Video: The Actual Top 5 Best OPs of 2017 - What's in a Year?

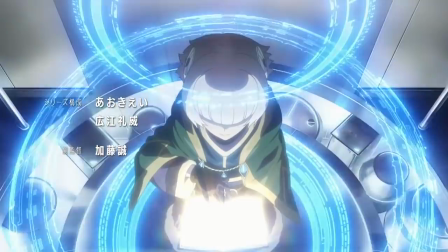I'm still worried that I'm going to be accused of bias for this pick,
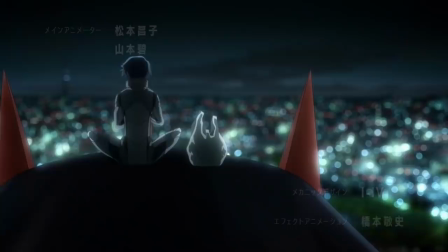but I'd be doing you guys a disservice if I let the best OP of the year take a hit just because I was worried what some people might think.
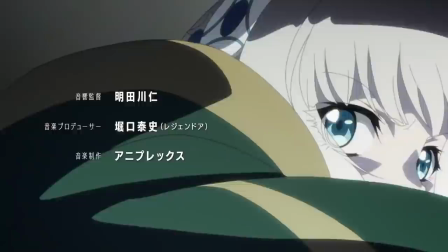So what makes this OP so damn special? Well, for starters, Hiroyuki Sawano.
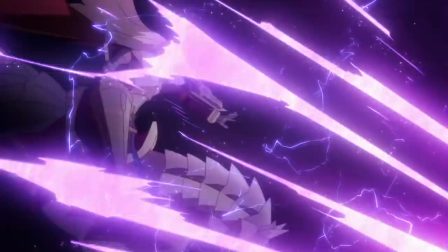When it comes to creating adrenaline pumping theme and insert songs, there's pretty much no one better, and in my opinion, this is one of his best songs yet.
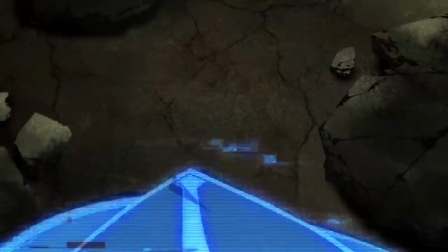And as the Sawano drop meme has demonstrated, created, you can set basically anything to this guy's music and make it ten times cooler.
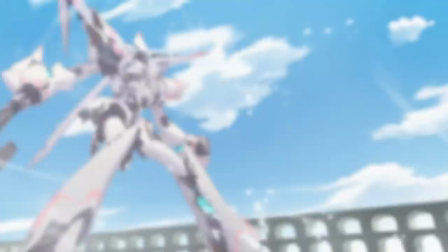But I don't judge openings on music, I judge them on everything else, and that's where Recreators really shines.
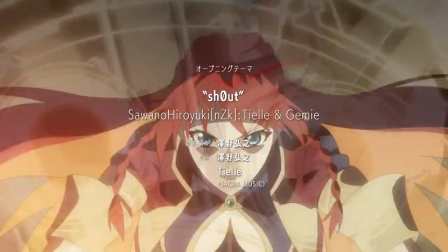This is another OP that has that whole interest curve thing down pat, building up slowly to an explosion of action that,
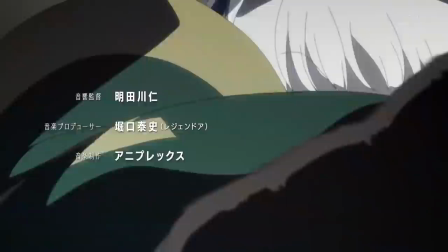while it's not quite as impressively animated as Attack on Titan, is just as exciting for how it's paced out,
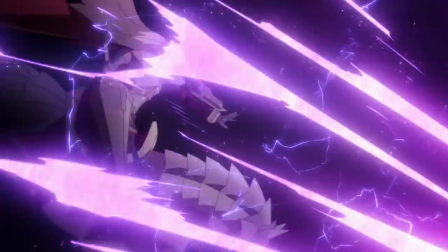edited together, and synced up with the music.
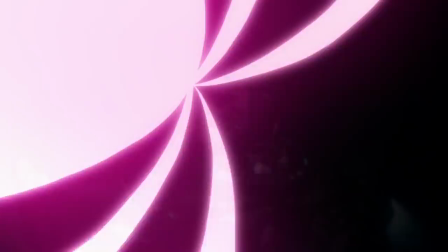And while we don't actually see anyone hit anyone else, that's not a cost-saving measure, there's a narrative reason behind it.
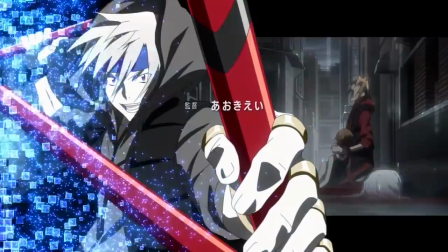This is another one of those OPs that gets me pumping my fists every time I watch it.
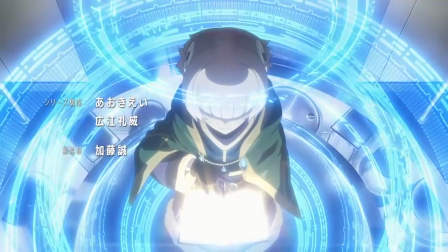On top of that, the shot composition is beautiful, but more than that, each shot is laden with meaning.
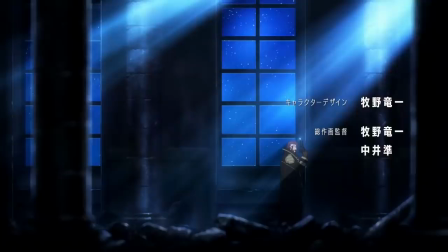In particular, the character shots that build up into the action climax are remarkably dense,
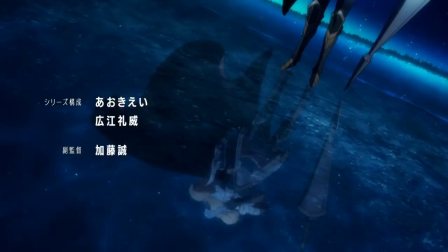reflecting the emotional state of each creation in the lead up to the final battle with Altair. Look at this shot of Alistairia. As the darkest, most solid part of the picture, her legs and weapon in the top right corner are naturally the first thing that jumps out to you.
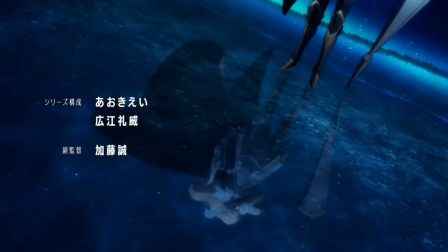And if you look at just those, it seems as though she's standing stoically, holding her weapon at the ready to jump into battle.
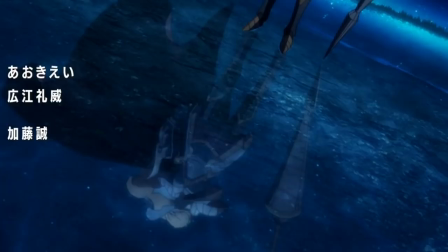But when you look down at her reflection, beneath the surface, you see that she's actually mourning the loss of Mamika, represented by her ribbon.
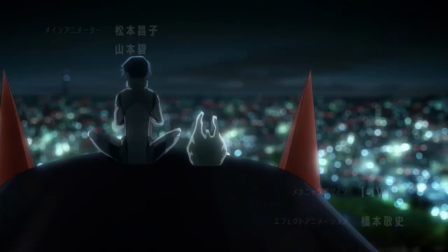That loss is going to drive everything she does from here on out. Then there's this shot of Rui using his super-advanced mech as a seat for his leisurely convenience store picnic, while the world and people that he's supposed to protect are a distant blur in the background,
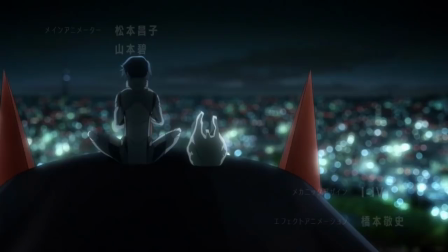reflecting how, as Recreator's off-brand version of Shinji,
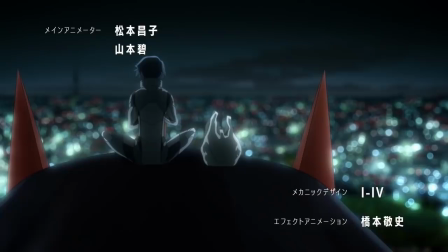Rui enjoys his newfound freedom from the responsibilities placed on him in his old world.
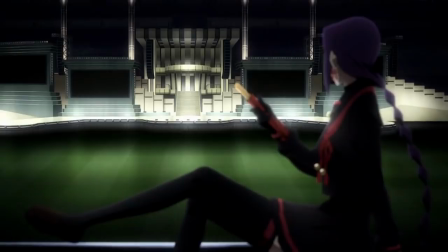The following shot, of Megane leisurely munching on a churro and tapping her foot as she looks out at the presently empty stage for the final battle, ominously shows that she knows exactly what the heroes are planning, and she is waiting eagerly for the fun to start.
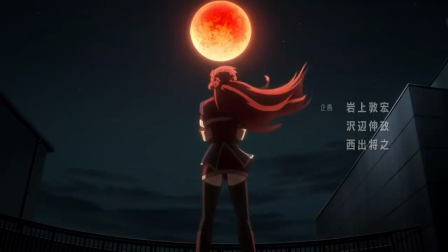I could go on and on talking about this OP, and this show for that matter, because it just gives me so much to talk and think about.
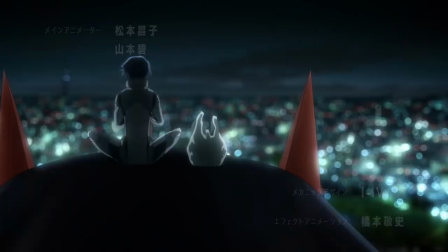Every one of these character shots is just as detailed as the ones I just went over. Notice how nobody is actually looking at the camera.
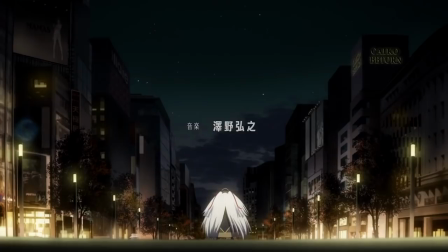This is incredibly efficient and potent visual storytelling.
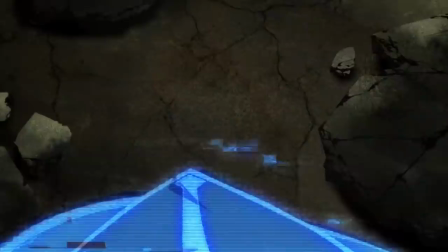And while the shots introducing new creations toward the end of the OP are more conventional and less meaningful overall, they're still a ton of fun.
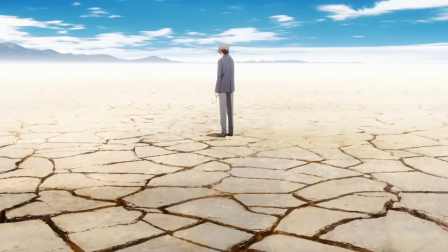It's adorable how embarrassed Hikaiyu is that everyone is looking at her first kiss.
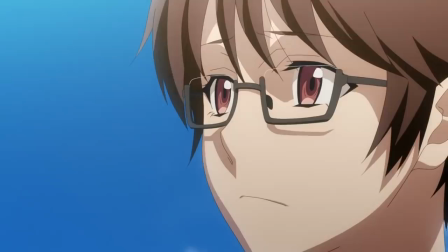I don't want to run this much longer, but I can't wrap this up without talking about the recurring imagery that carries over from the first OP.
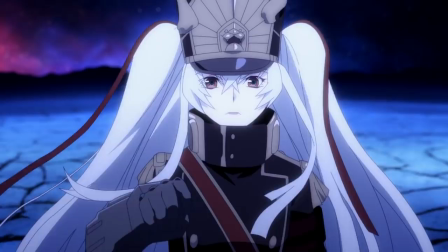The dry, cracked wasteland that we see first Sota and then Altair standing in at the middle and end point of each opening.
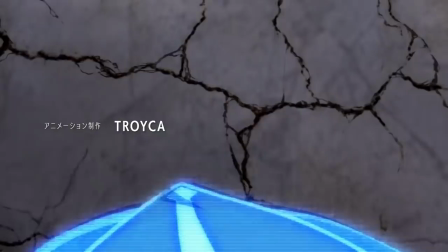I've been asked more than a few times what this is exactly, and it's actually a dried out seabed,
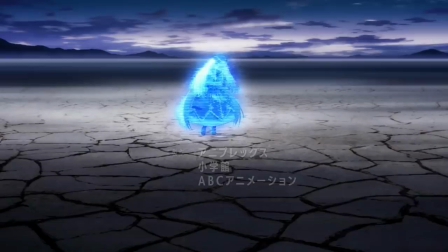an allusion to the writings of Friedrich Nietzsche, who used the metaphor of an open sea,
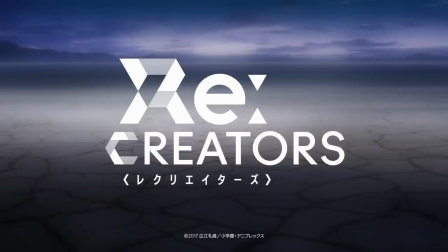which represents both endless possibilities and the terrifying unknown,
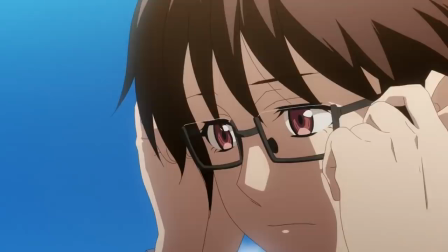to convey the creative potential that he saw as the benefit of relinquishing one's belief in God and any meaning inherent in the universe.
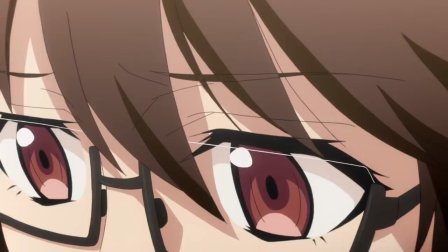The dry seabed, then, represents the end of these creative possibilities that results from the end of Setsuna's life,
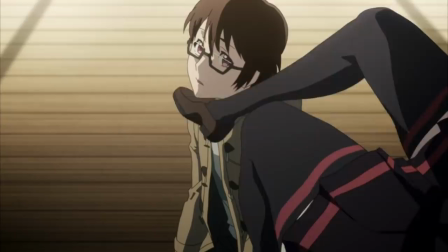the inciting incident for the whole series, and… okay, I'm really running over time now.
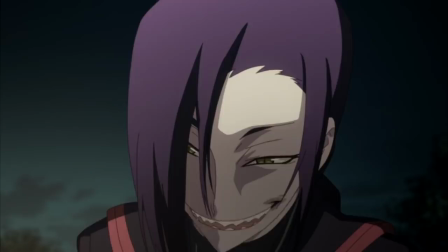I'm working on an extensive video about the philosophy of Recreators, which also touches on both openings,
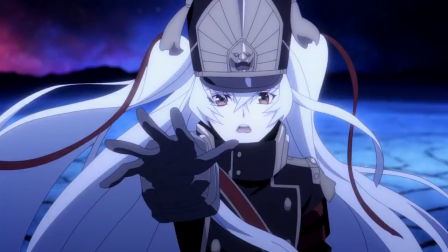so I'll dive deeper into this empty sea when that comes out.